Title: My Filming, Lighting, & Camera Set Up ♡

hey guys so for today I have a video that has been pretty requested and I get a lot of questions about this topic so I figured that I was just going to go ahead and film a my filming lighting and camera set video I know a lot of you guys have questions about my camera my settings my lighting my filming setup and so that's what I'm going to go ahead and show you guys today I'm going to try my best to kind of give you all the little details about my camera the settings and everything like that let me just say this is a super affordable easy setup. I know everything looks perfect from this point on when you're just looking because this is all you guys see but I'm going to show you guys the real raw truth behind the scenes of how everything looks. I know like I said this setup looks so perfect and everything but once you guys actually see how it is, it is just, it's not perfect at all. I just went ahead and improvised with what I could. I have a pretty small room so I just improvised every time that I film and I'm going to keep it raw with you guys and show you guys exactly how my setup looks right now when I'm sitting down talking to the camera so hopefully you guys will enjoy this video for I actually go ahead and show you guys the clip of my lighting set up and everything I just want to click quickly apologize if the quality goes down a little bit I obviously won't be able to film with my HD camera that I'm filming with right now because I want to film my camera so I'm going to be using this little Canon PowerShot camera to kind of film this up just make sure to change the quality to 1080p
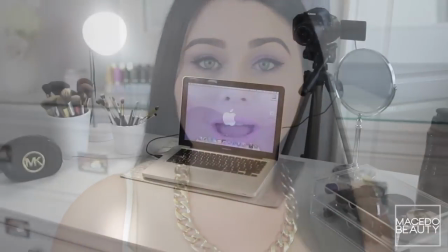(1:28)
and make sure that it is in HD for you guys to have the best quality to watch alright guys so you are looking at my setup right here this
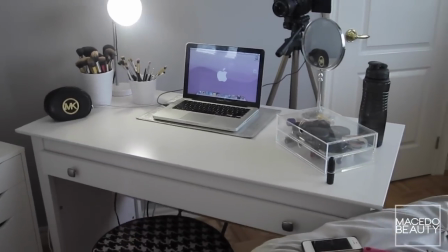(1:35)
is how my setup looks basically what I do is I
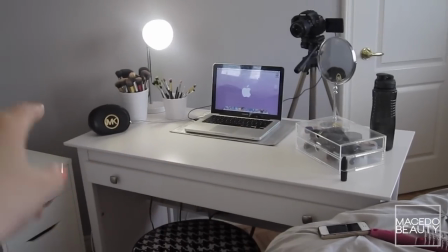(1:40)
usually have my desk up against that wall over there but when I film I
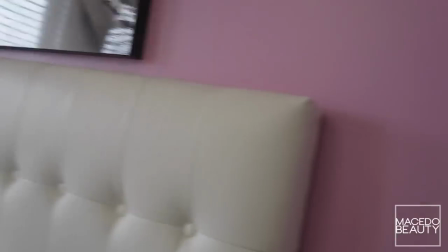(1:45)
don't want I actually have a pink background straight ahead so I
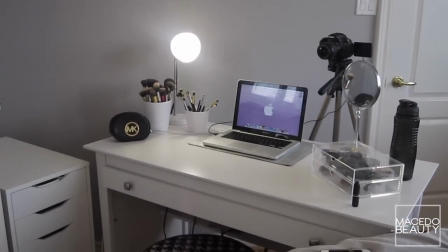(1:50)
don't want that pink background because it messes with the saturation of my skin color,
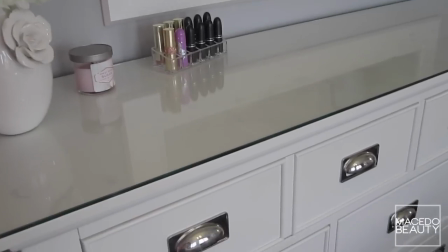(1:55)
so I usually turn my desk so that I can get this nice background over here that I have with my dresser and my vanity and everything like that.
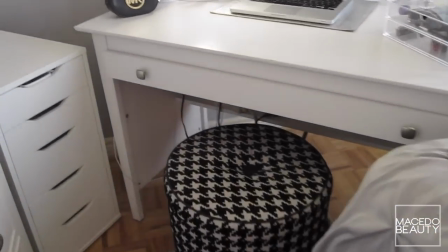(2:04)
So I usually turn my desk over there and I sit on that little stool over there. I got that desk from Walmart by the way.
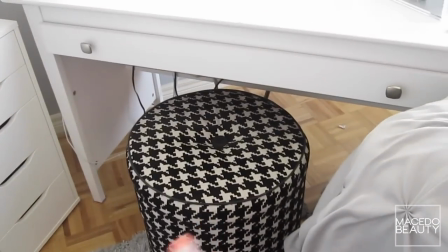(2:10)
I sit on that little stool over there, don't remember where I got it from.
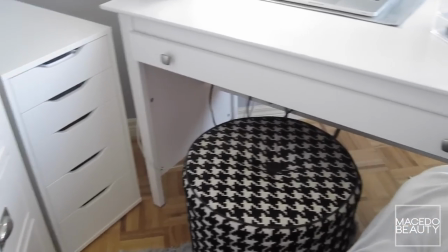(2:14)
And then I have my Alex 5 drawers over there where it's super convenient because as I'm filming I can just go ahead and pull out any makeup that I
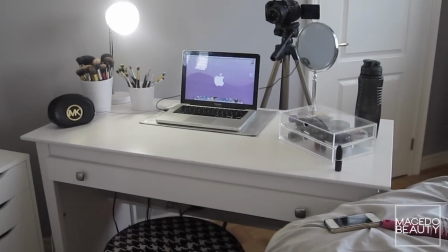(2:21)
need but yeah like I said so that is how my setup looks now for my lighting I only use artificial lighting and as you
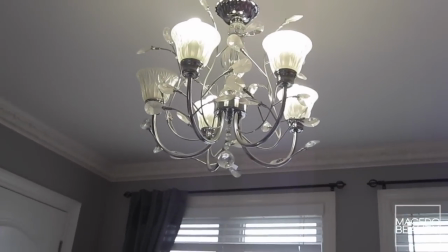(2:29)
can see that lamp over there I still do have my lights turned on and I'm missing a light bulb hair these are daylight white
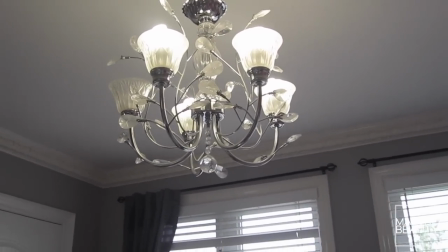(2:38)
lighting you want to make sure that you got lighting that's temperature over 5,000 so that you can have that perfect cool toned well you don't want it to
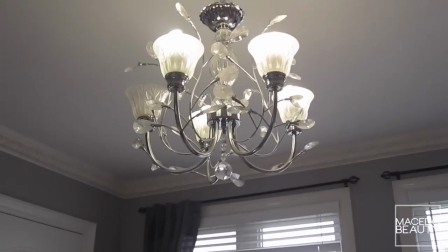(2:47)
cool tone but you just want that perfect natural lighting you don't want anything too warm so that's why I use the white lights and
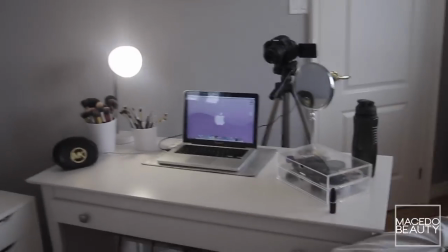(2:53)
then over here I have two huge windows not going to show them too much because I don't really want to show the outside of my house too much but
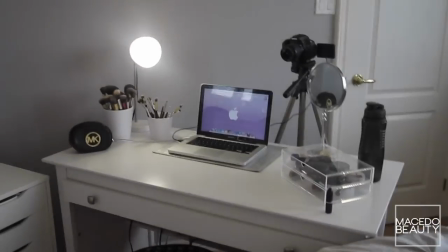(3:00)
as you can see I do have two huge windows that I open the curtains that I open the blinds just so that I can get as much lighting in
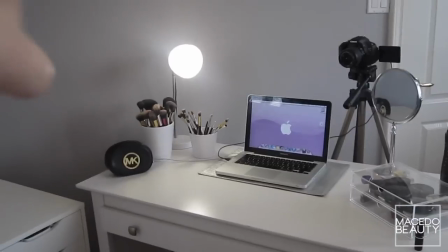(3:07)
as possible as much natural lighting and then from there I turn on that lamp over there and that just helps kind of light up
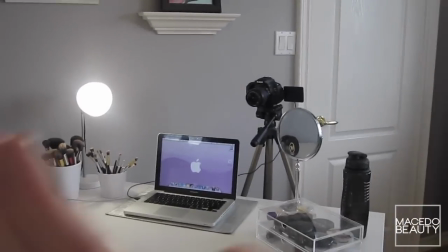(3:14)
the left side of my face because I have the windows facing this way I find that sometimes I get really lit up on
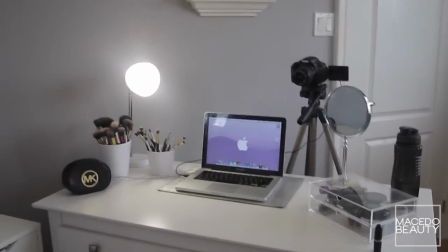(3:22)
this side of my face and then that sides kind of dark so I have that lamp over there that I got from Walmart for $7 it just has the white
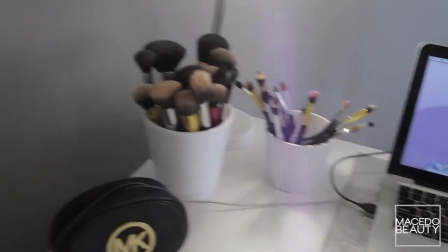(3:30)
light bulb in it I just keep my brushes over there while I'm filming they usually sit right there on my vanity but I change them on my little filming
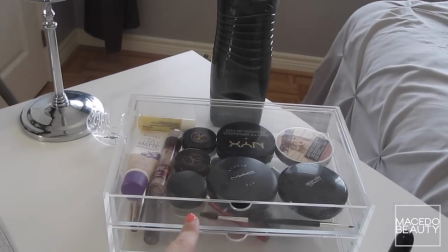(3:37)
desk and I keep my MacBook and then I usually keep my everyday Muji drawer here just for those everyday products and I usually always
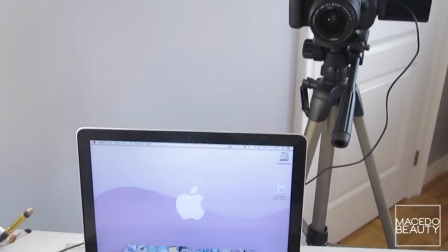(3:45)
keep my water bottle there. So yeah, I guess we'll just go ahead and start with the camera.